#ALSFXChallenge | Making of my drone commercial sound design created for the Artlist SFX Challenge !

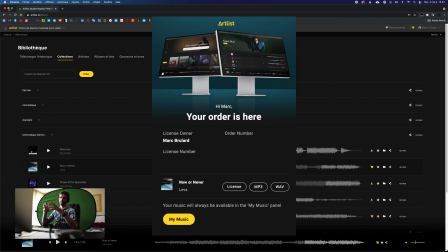4:09 And it's important to note that I selected the song before going shooting, so I had already in mind what kind of shot would go where, and the main parts of the video, and the kind of shot list in mind
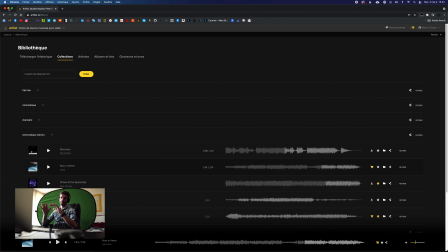4:26 to make sure I don't forget anything on the day of the shoot.
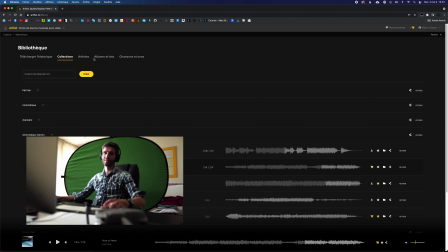4:30 Oh, and by the way, I don't travel this much these days, so I hope my French accent is not too much disturbing for you.
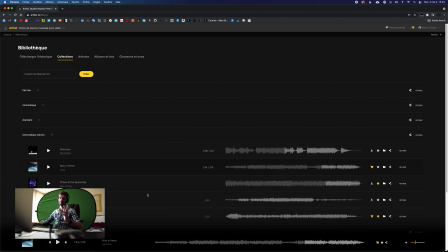4:38 So next, we went to shoot,
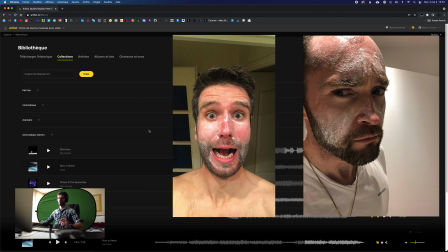4:41 and forget to use sunscreen, which was pretty bad, and we came back with some really nice footage.
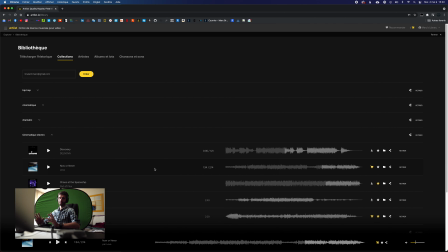4:49 Let's have a look at the finished video, and then we will jump into Final Cut to see how I edited things together and did the sound design.
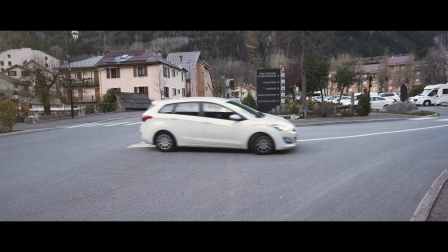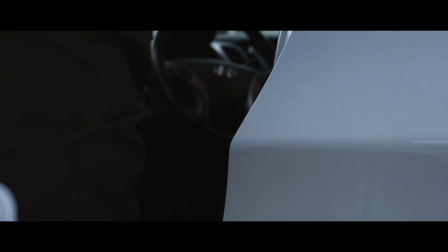5:05 Over the past few years, drones have become an essential asset of outdoor storytelling.
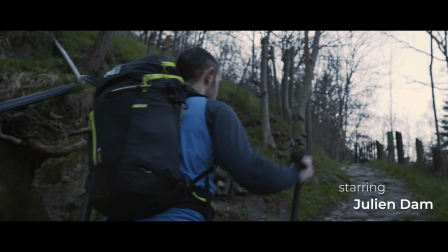5:11 And I always dreamed of the time when we would get the perfect tool.
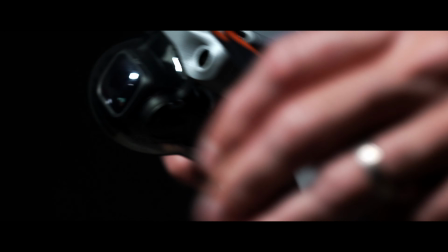5:15 One that is fast and light, compact and efficient, with no compromise on image quality.
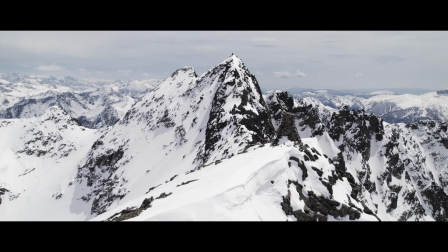5:24 This time,
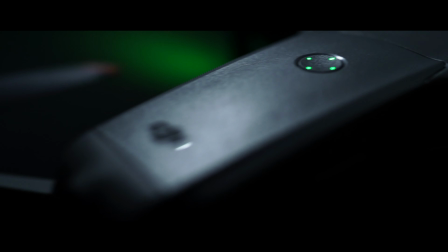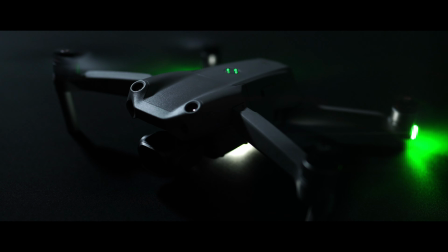5:31 is now.
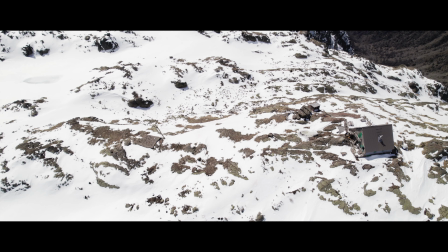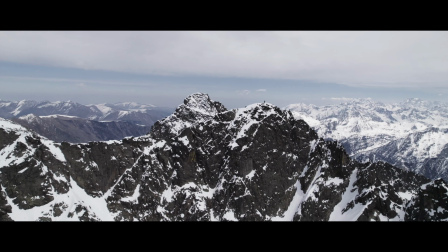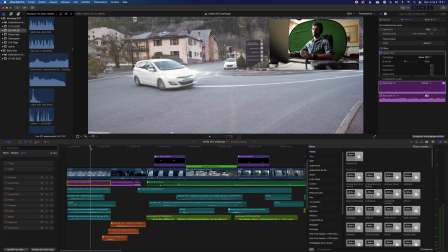6:00 So we begin with the shot of the car going into the village. For this one, I wanted to hear the music he's hearing in the car, which is, by the way, the same as the video.
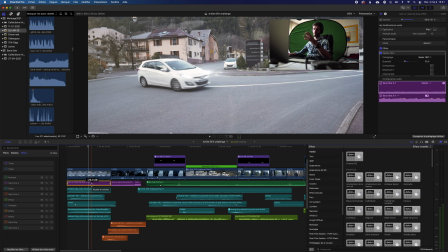6:14 So I put it really low, minus 26 decibels, so you can just hear it as the car passes by.
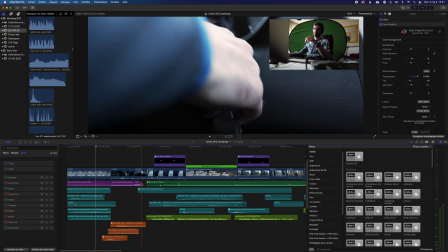6:22 And then, when you jump into the car, you can see the music is a little bit higher.
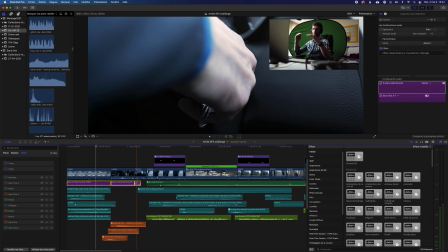6:28 And the next shot was shot higher in the car, so I put the volume of the song a little bit higher again. And it cuts just when he removes the keys.
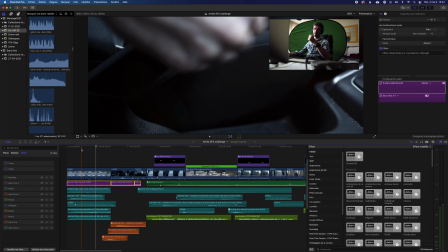6:40 For the intro, I also wanted to hear some churches bells from the village,
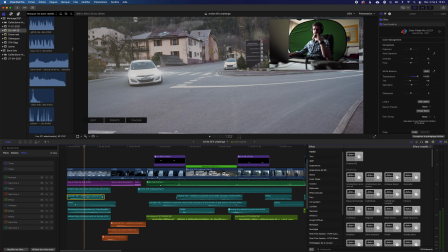6:47 so I added this effect, which is some sound from a village.
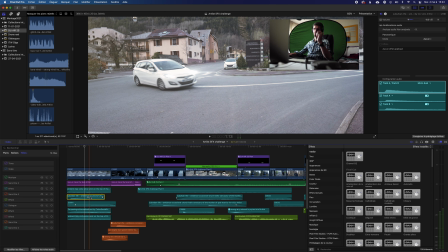6:54 And I wanted to still hear the bells when we go in the car, but a little bit muted, so it feels like you are hearing them from the outside when you are inside.
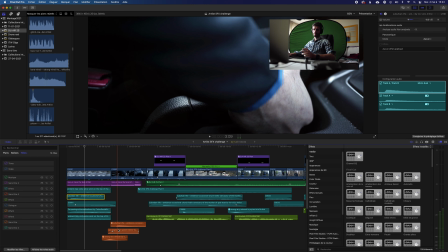7:07 And for this, you can see here,
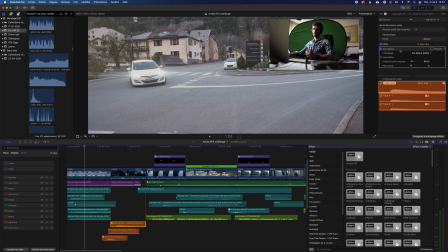7:11 I added a low-pass filter, so to remove the higher frequencies, which are more like ambience of the village, and only keep the lower frequencies of the bell ringing, so it feels like really like you are hearing from the outside.
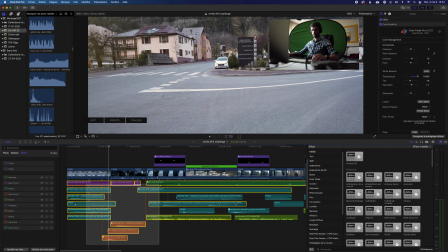7:29 So if I only keep the bells, let's hear it.
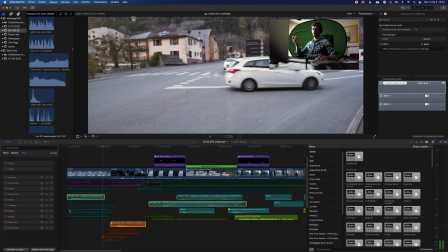7:35 The first one and the second one in the car.
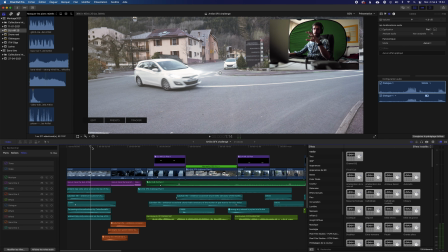7:43 That's it. And next, just a few ambient sounds. This one, which is some birds singing, and this is the same, but at another moment,
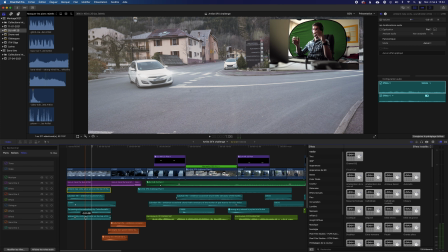7:56 which I layered it together, so it feels like natural village ambience with some birds.
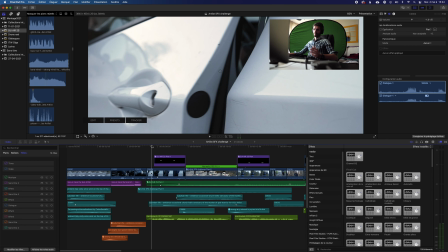8:05 And next we go to the shot where he gets out of the car.
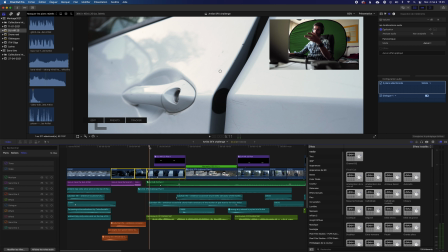8:10 So here, as you can see, I kept the natural sounds of the video.
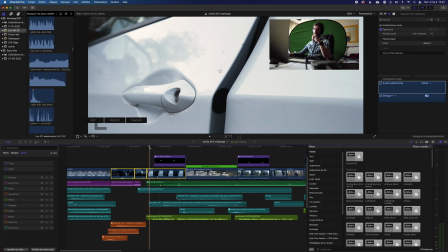8:15 I would most likely have found the similar sounds on Artlist too, but these ones were good.
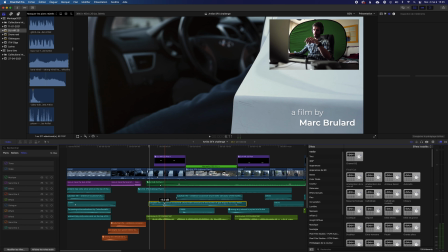8:23 And then we have the church again, and the voiceover starts here.
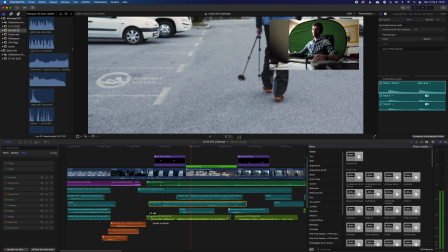8:30 Over the past few years, drones have become an essential asset of outdoor storytelling.
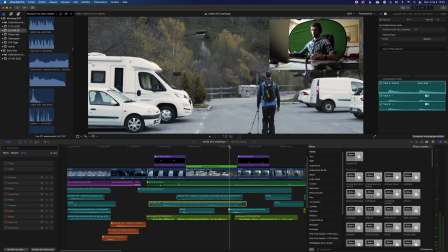8:36 On this shot,
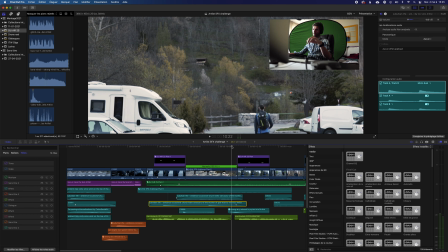8:38 I finished the shot by going high in the sky, so with a little speed ramp to give it a transition look.
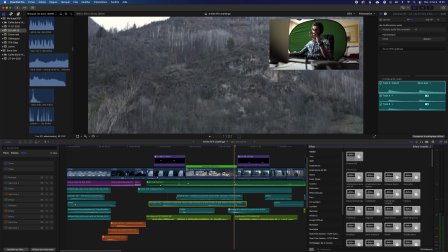8:48 And I put the music on this part.
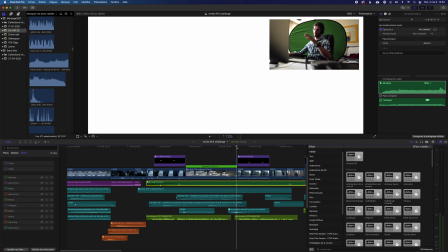8:52 There is a little drop on the music, so I put it just at this transition, and to give it even a stronger look, I added this strong airy whoosh,
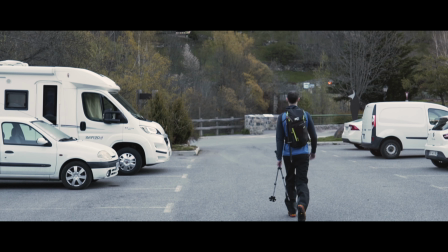9:06 like that, so it feels even stronger.
And I always dreamed of the time when we would get the perfect tool.
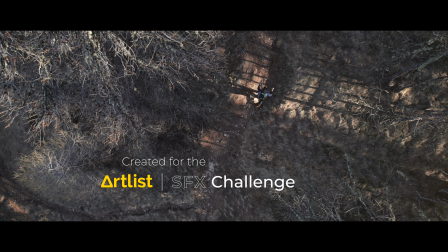9:16 One that is fast and light.
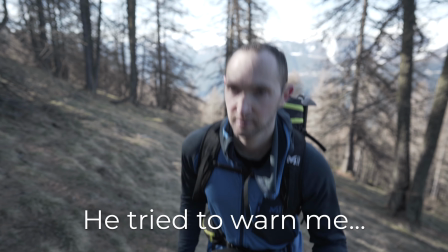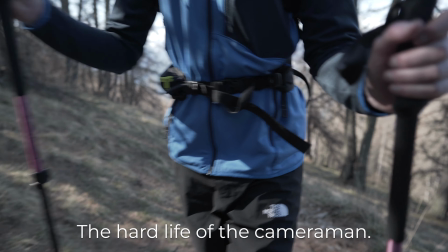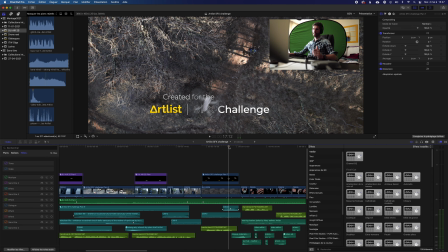9:31 So here we have mainly natural sounds, which are of him walking, and a sound of the drone passing by. So I just took a part of a recording I had of the drone flying,
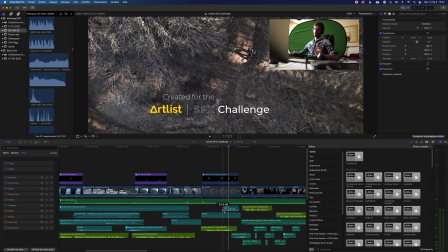9:49 and I started with the sound low, then went to minus 2 dB, and then again low, so it feels like he's passing by, you know. And light. And as for the drone passing by, in fact, it's already a shot from the drone,
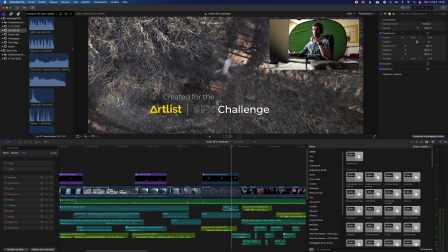10:07 so I had to add an image of the drone, which I did in Photoshop.
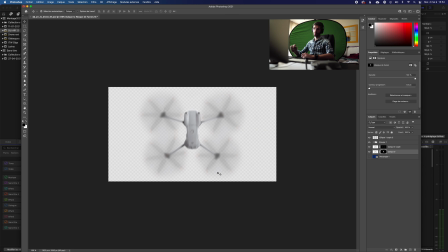10:12 So as you can see, it's just a fixed image of the drone where I added a few propellers and make them blurry and lower opacity.
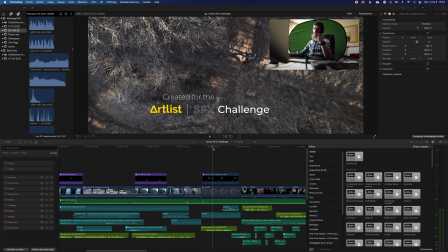10:21 And then I animated the image with some keyframes to make the drone cross the frame and sync it with the sound.
Light.
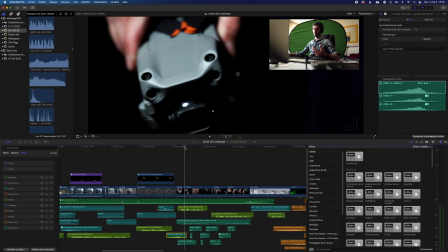10:36 So the next few shots were about unpacking the drone.
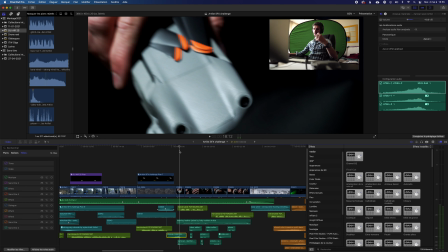10:40 So I began with the drone going out of its bag with the sound of zipper.
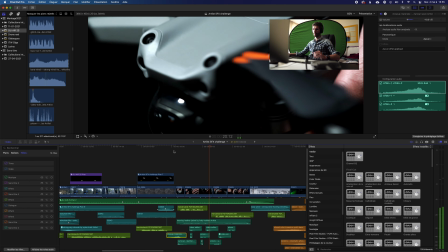10:50 Compact and efficient, with no compromise on image.
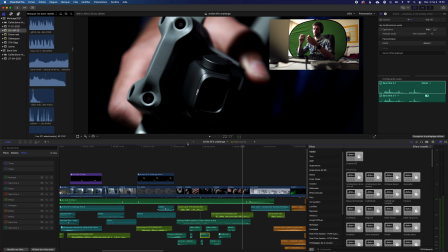10:54 And then I looked for some sounds which would feel like a clack clack, you know.
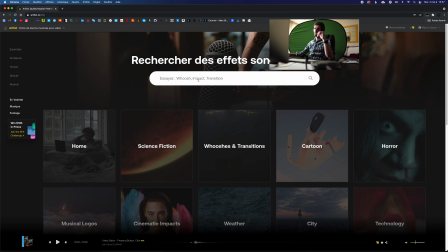11:01 So I went back to Artlist in the SFX part, and I think I searched for something like locking.
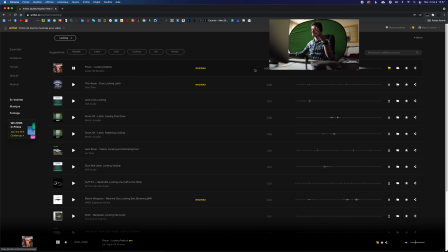11:10 And in fact, the first one was pretty good. This one,
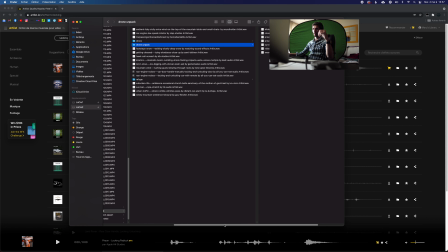11:17 and I found a few other ones which I organized in the folder. So let's hear what I selected for this particular part.
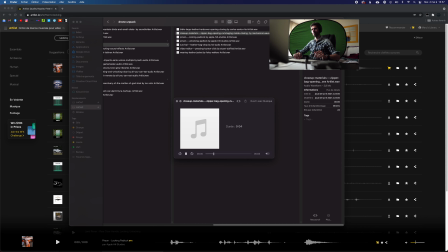11:33 Okay, the zipper.
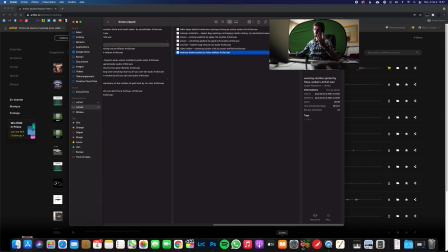11:47 And that's it for this part,
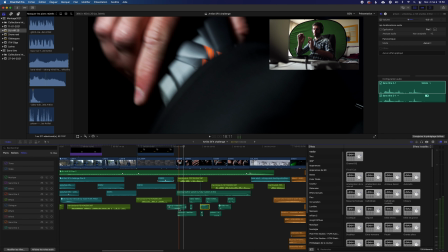11:50 so I just had to cut them to sync them with the moment I unfolded the drone,
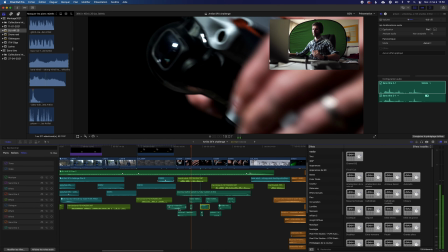11:58 so it feels more natural.
Compact and efficient, with no compromise on image quality.
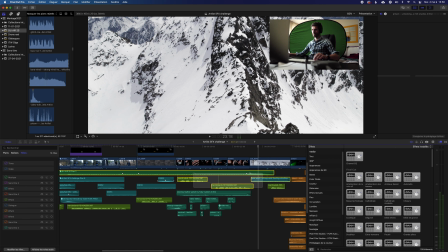12:06 Let's hear it without the music and the voiceover.
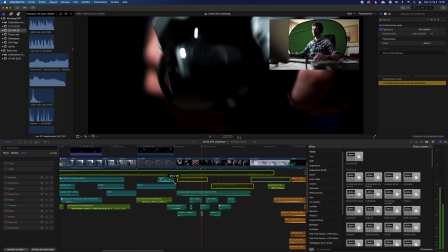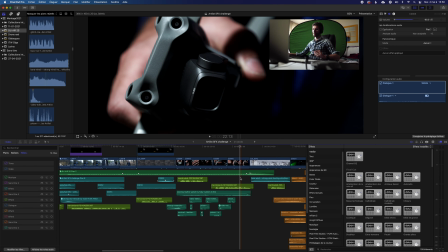12:16 Yeah, that's it. So at this moment, the music went up with some kind of bass drop.